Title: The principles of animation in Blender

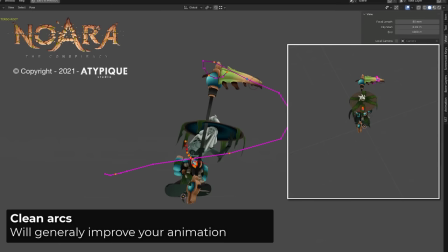It's very unlikely a body feature of any living creature will move along a perfect straight line.
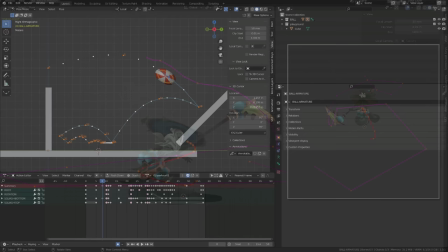Clean and smooth arcs are often the key to a great animation
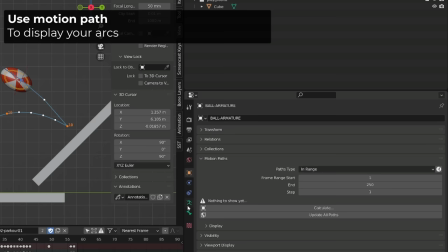and can be displayed using the calculate motion path operation.
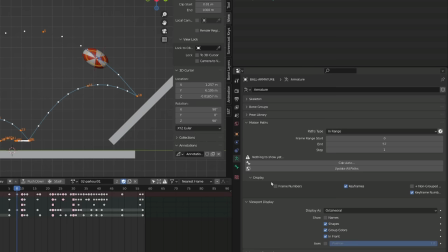You can find this option under the object properties and the armature properties whenever you are working with an armature. I truly advise you to add the calculate update all pathies and clear motion path button to your quick favorite by right-clicking on them.
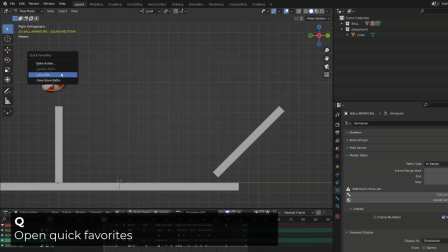This way you will be able to perform this operation directly in the 3D viewport, pressing the Q key.
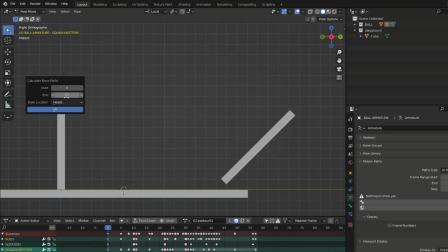You can calculate the motion path in the desired animation range.
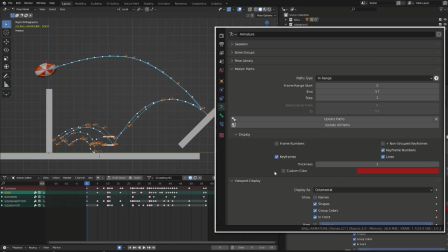It will generate a motion path per selected modes, instead of having to calculate them one by one. And then in the motion path option under display, you can change their color or even change the thickness of the motion path.
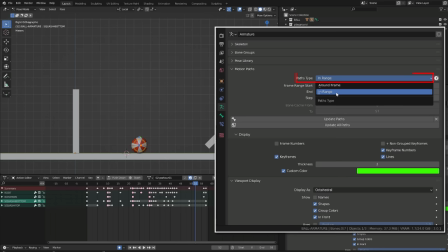If you don't want to display the whole motion pass, you can switch to your round frame option in the path type.
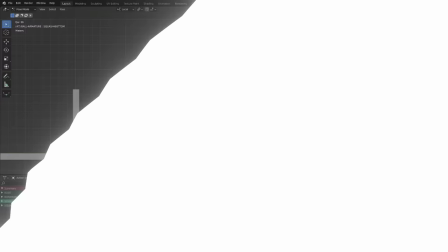Just experiment with the different values.
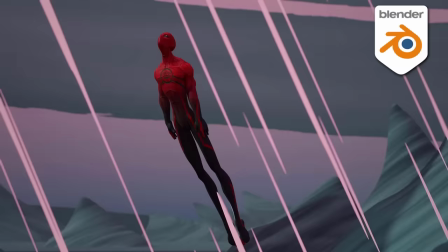If you want to learn character creation, rigging, and animation, and take your skill to a professional level,
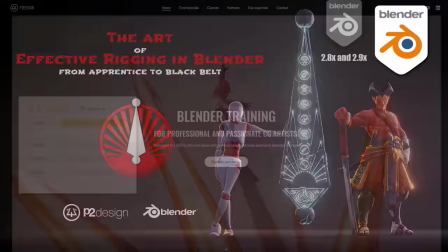you will find extensive and top rated blender courses on p2design.com.
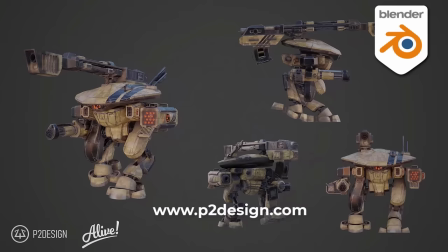Hundreds of professionally edited video shipped with all the models, rig, and blender files.
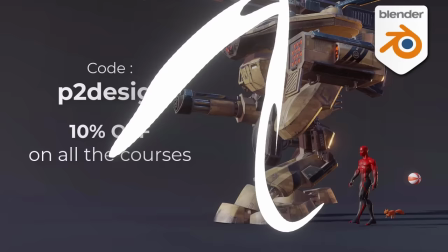Use the code P2Design to get 10% off on any of the courses.
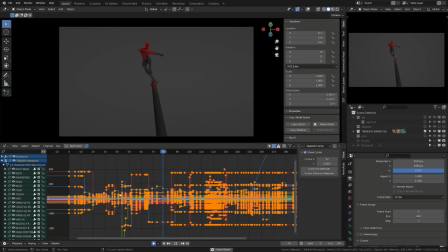Spline and polishing are often mistakenly mixed up while they are two very different concepts.
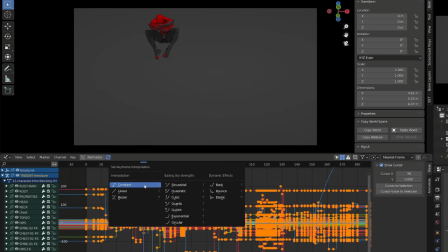Splining is just the process of changing your interpolation mode from stepped or constant to spline or busy.
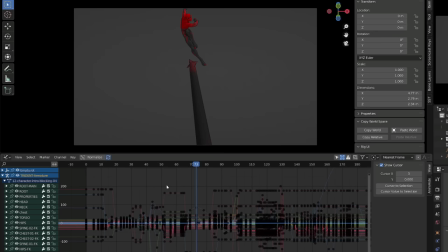And you start editing the curves to improve your animation.
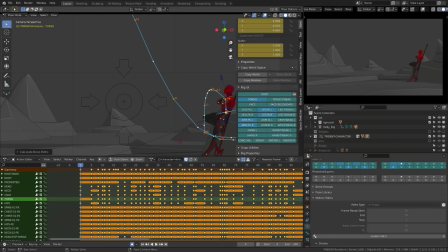But we can also consider it's polishing the animation as you're trying to improve it.
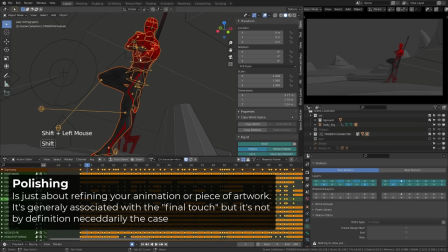You can polish your blocking too. So polishing is not, by definition, related to the interpolation mode.
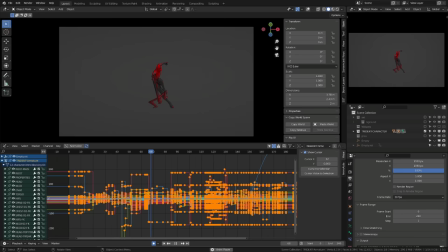It's just the extra work you put on your animation or artwork to make it look better. Polishing is very subjective.
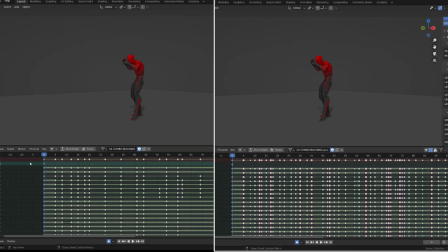You can switch to spline, selecting all your keys in any animation editor and press T. You may switch to spline when your blocking shows everything you need not to leave any possible interpretation to your animation.
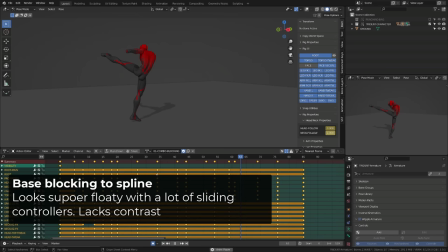All key poses, anticipation, overshoot, extremes,
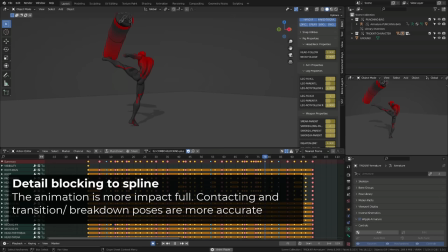contact poses and breakdown are clearly defined and you already have a solid timing.
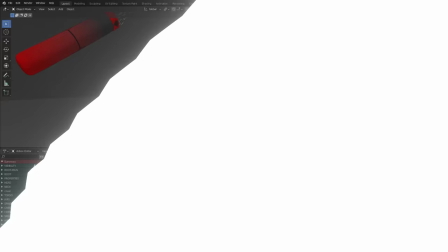You should be able to feel read the arcs of your animation before switching to spline.
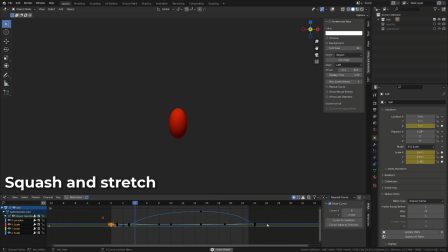Squash and stretch are deformation applied to a character or object to create a sense of weight and elasticity.
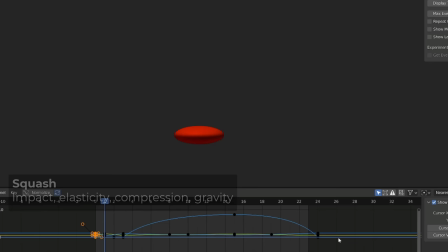It often refers to the bouncing ball mimicking weight on impact and faked motion blur during the stretching.
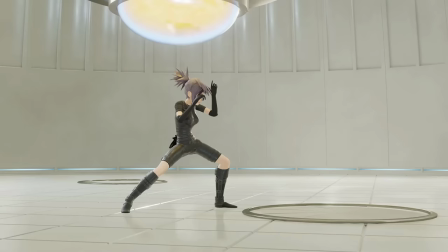It's one of the most important principles that applies to everything,
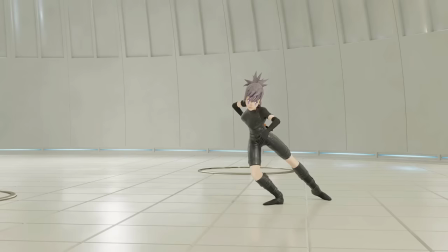whether it's your whole character silhouette or one feature deformation. You may use object scale to fake it or hope for your read to have specific controllers.
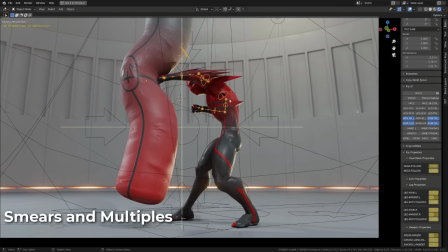Smears and multipoles fake the motion blur that you would have on a real movie
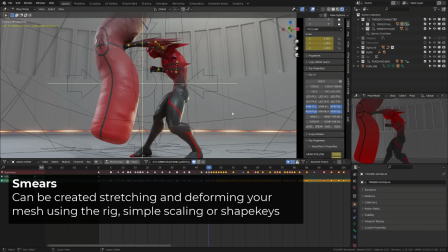or also in your real-life perception when watching a fast-moving object.
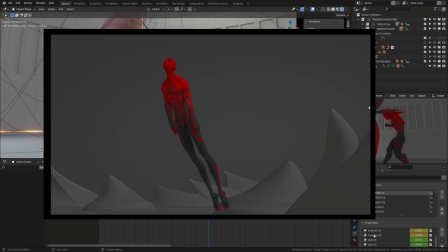You can create smear, deforming and stretching your character along this motion path, or use shape keys.
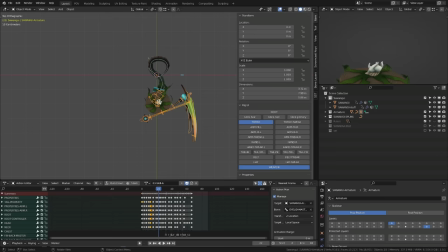Check this video for a detailed tutorial on how to create smears.
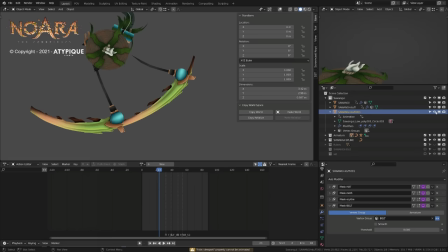Create multiple, simply duplicate your character mesh and keep what you need and animate the mesh visibility.
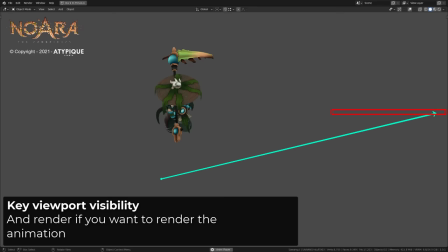You can use this method in game engine using particle system to spawn the multiples.
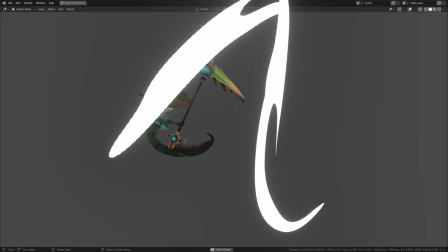Mixing smears and multiples is also welcome.
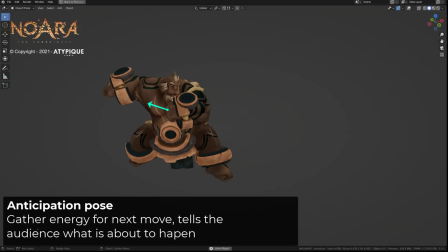Anticipation and micro anticipation give the viewer an idea of what's about to happen
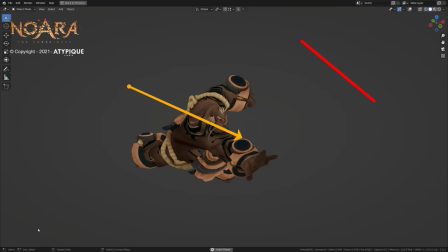and allows the character to gather energy for the next move. Here is the anticipation on the throw or on an attack. If we remove the anticipation, the animation doesn't read well and feels less believable.
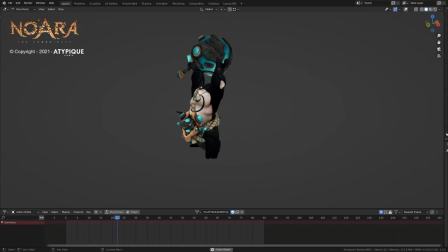In this specific attack animation, the anticipation is this pose. And I'm adding a microanticipation of one or two frames on top of it to improve the impact of the animation,
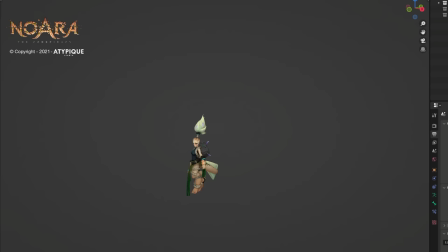basically taking the anticipation pose and pushing it a lot. The microanticipation is just a very short anticipation,
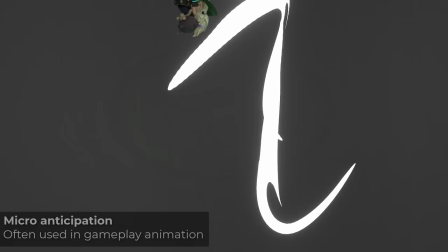and it's super useful when you have a very short timing to perform an action and keep it readable, especially in gameplay animation.
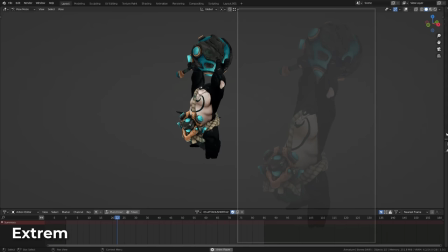I've built the previous anticipation using an extreme pose.
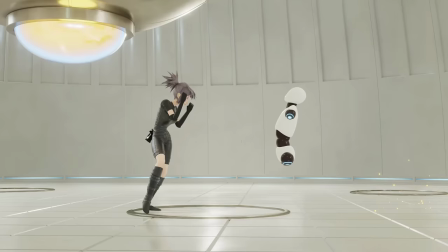Extreme poses refers to the drawings or poses where your character reaches an extreme.
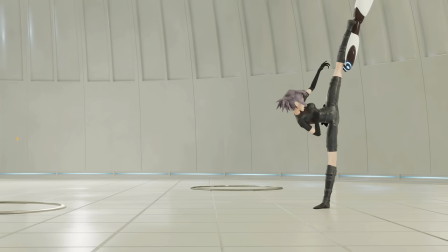It can be the highest point of a jump, the most pushed anticipation pose, an overstretched punching pose.
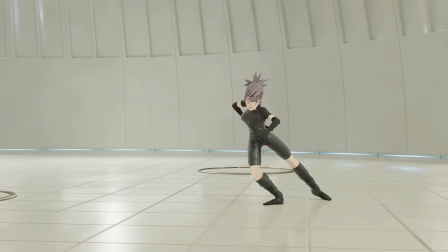It's often built from a pushed key pose or golden pose.
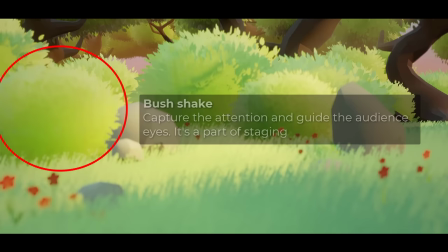Edging is a very broad concept that basically defines everything in bold to clearly communicate the idea in a shot.
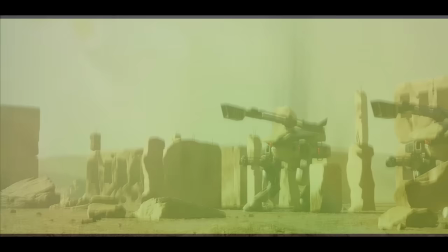You may use composition, affixes, anticipation, etc. to guide your audience's eyes and thoughts.
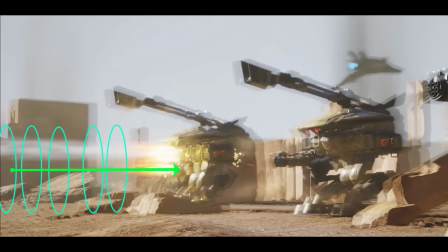For example, we could consider these dust impacts affixes as staging features as
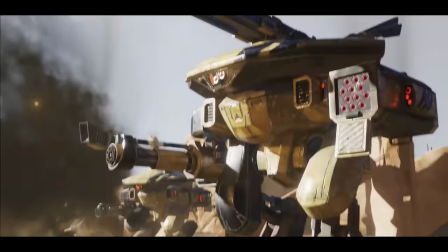they captured the attention of the viewer toward the robot before the rocket hits.
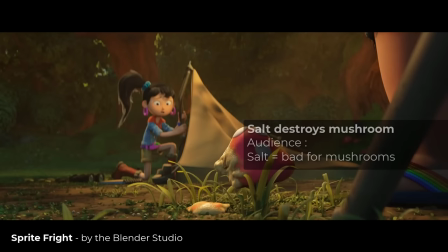Absolutely everything in your animation, sound included, has to be thought as part of the staging.
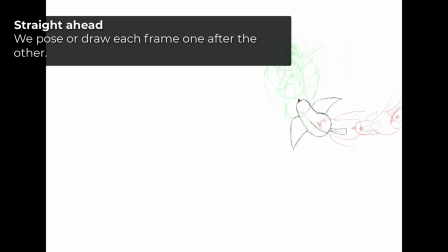Straight ahead and post to pose are two different methods of animation. The first one is when you draw or animate your character frame by frame.
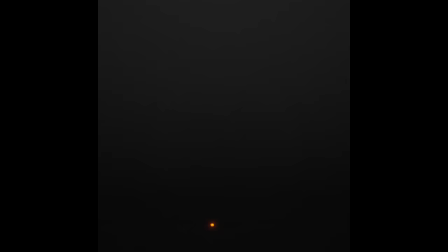It can be great when doing lip-sync, for example, where you built your poses following along with your audio.
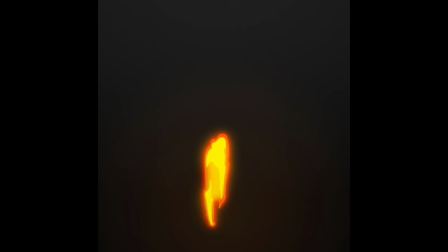Or when you are working on effects, where it can be complicated to predict what your effects will look like on specific frames or specific timing.
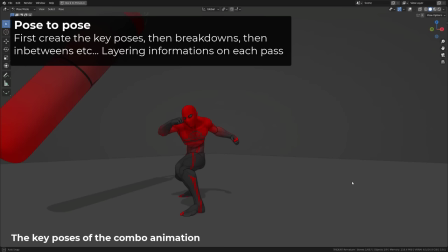Pose to pose is the method I use most of the time where you build your main or key poses as defined before
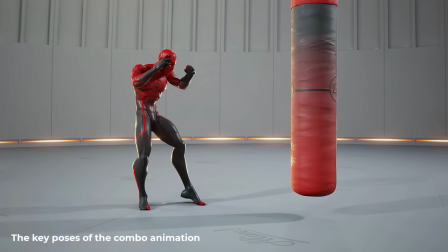and then slowly add the breakdowns and details offering the best control over your timing and spacing.
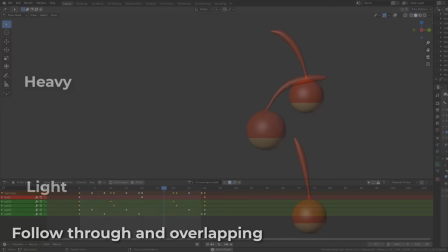Follow-through and overlapping actions generally refers to a motion offset in your animation.
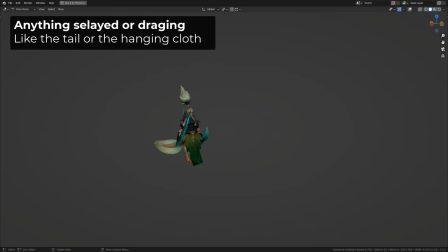Pretty obvious on hanging features like a ponytail or clothes but can be applied to any features. You You generally need to figure out what leads the animation, like the center of gravity, for example, and add a bit of dragging to the features attached to it.
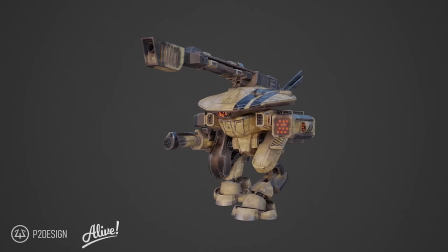You can make an arm dragging on a fast-throwing animation, for example, or the different gears on this robot.
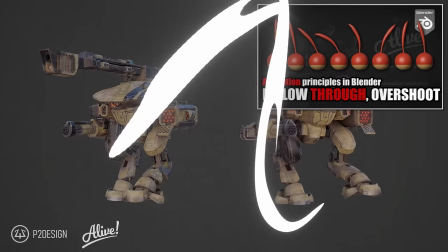Overlapping and follow-through animation give a good sense of physicality. Learn more about it in this dedicated video.
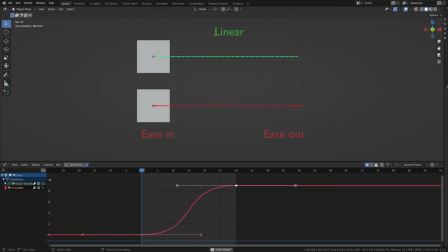Slow in and slow out, or easing in and easing out, refer to acceleration and deceleration, and can be easily identified using the motion path and the graph editor.
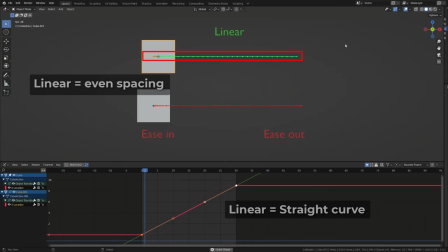A linear interpolation without any easing will look very robotic, while adding easing will give it more physicality.
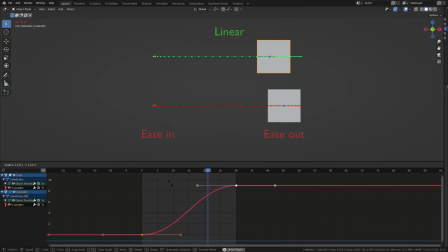You'll get this effect for free switching to Bezier in Blender, but you need to use this wisely as it may not fit every motion.
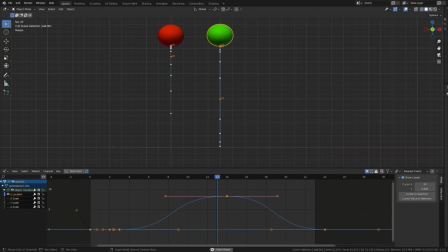You don't want to slow down or ease out before an impact for example.
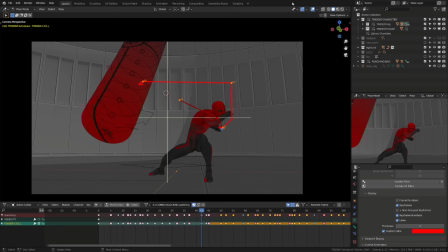As the ball falls, it's perpetually accelerating till it hits the crowd.
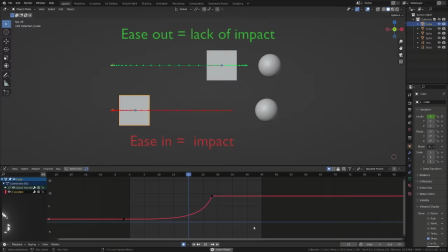As the character throw a punch, the punch is accelerating before impact. It will show in your graph editor this way.
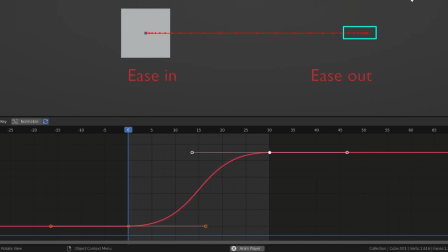As a curve is getting horizontal, the spacing is getting smaller and the ball is slowing down.